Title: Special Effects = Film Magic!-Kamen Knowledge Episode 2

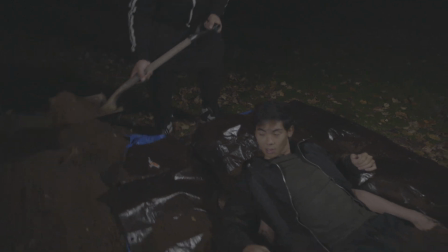259s Oh, was that where his head was? Yeah. Action!
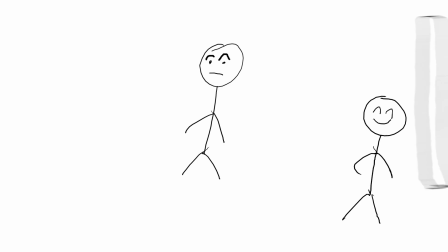269s
I didn't have the budget to fill an entire room with balloons. Instead, I made a very big box and filled that with balloons.
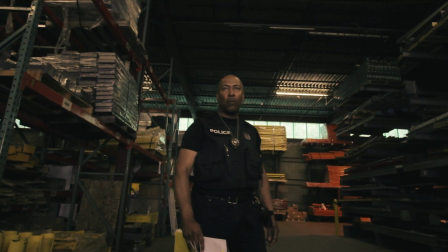275s
Then with the close-up, I got the impression of a room with balloons. To add flourish, I had the people that were going to run into frame throw up additional papers at the exact same time he did. Realistic? No, but it looks pretty cool. Like stage magic, it's all about perception and deception. A lot of people or devices out of frame can help sell an illusion. Another thing to think about is that to make it look cool, you gotta probably look stupid. To get something like this, you first need a shot like this. Motion on the actor's part helps sell the effect and can help dictate how to make the effect. So even if it looks stupid to do this,
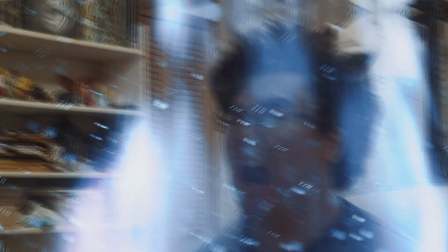318s
you'll need it for this. One useful trick is reverse photography. This basically requires an actor to perform an action backwards and then reversing it back in post. One use for this technique is if you want an actor or an object to hit a very, very specific mark.
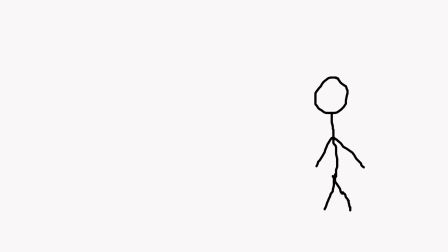333s
Let's say you want a car to stop an inch away from an actor. Besides the obvious risk of killing your talent, it is difficult to guarantee that you'll get even close enough. By doing it backwards, you can have the final mark you want every time. Reverse photography can also allow for more unnatural effects. In our Black and Blue Ranger fan film, we actually use reverse photography in a few shots.
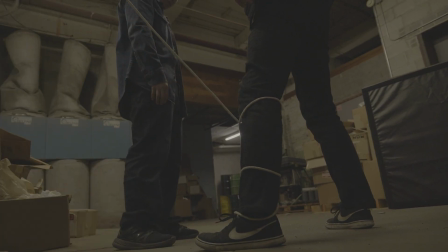352s
It's much easier, for example, to have a rope unwind as opposed to make it wrap by itself.
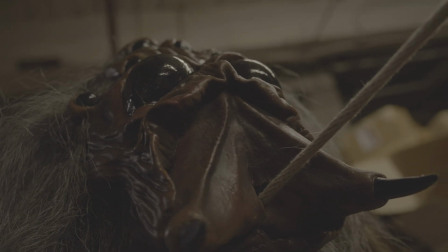357s
To make it look like web being shot out, we simply had somebody hold the string slightly taut off camera and then pull the string until it disappeared.
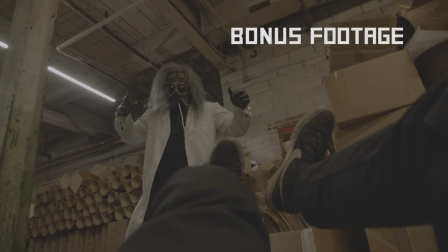367s Okay, ready? 3, 2, 1, pull.
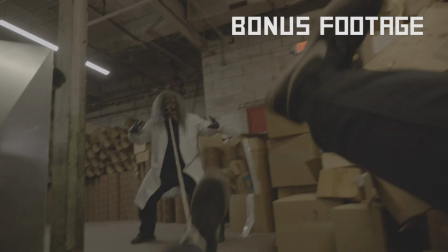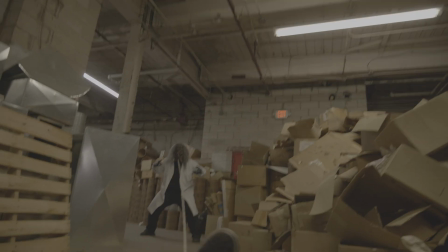376s Cut, good. Oh, you okay? Yeah.
Forced perspective is when you want to make something else bigger or smaller than it actually is. The closer to the camera, the bigger it looks. And the farther away, the smaller it is. We often use this trick for our own monster growing gags.
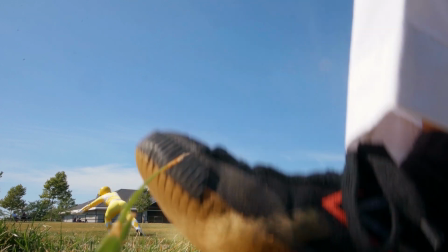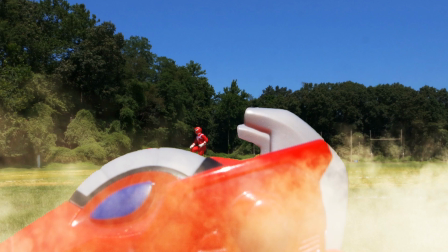398s
Make sure you use a wide-angle lens and close the aperture so you can have everything in focus.
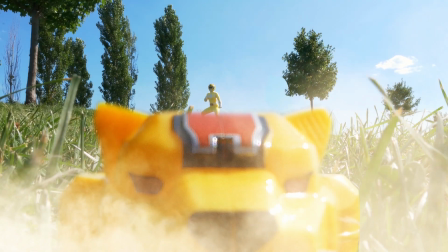402s
If there's focus blur, it ruins the illusion that both are in the same place as opposed to being many feet apart. Before putting in effects in a bigger project, try an effects test. This applies to both practical and digital effects. That way you can see what works and what other troubles you can run into. And finally, don't be afraid to screw up. You'll make hundreds of bad films before you make one that you're happy with. And that's it for this episode of Kamen Knowledge. If you have a topic you wish for us to cover in the future, leave a comment below, let us know. If you haven't already, please subscribe to the channel and hit the bell icon to be notified of the next upload. See you next time.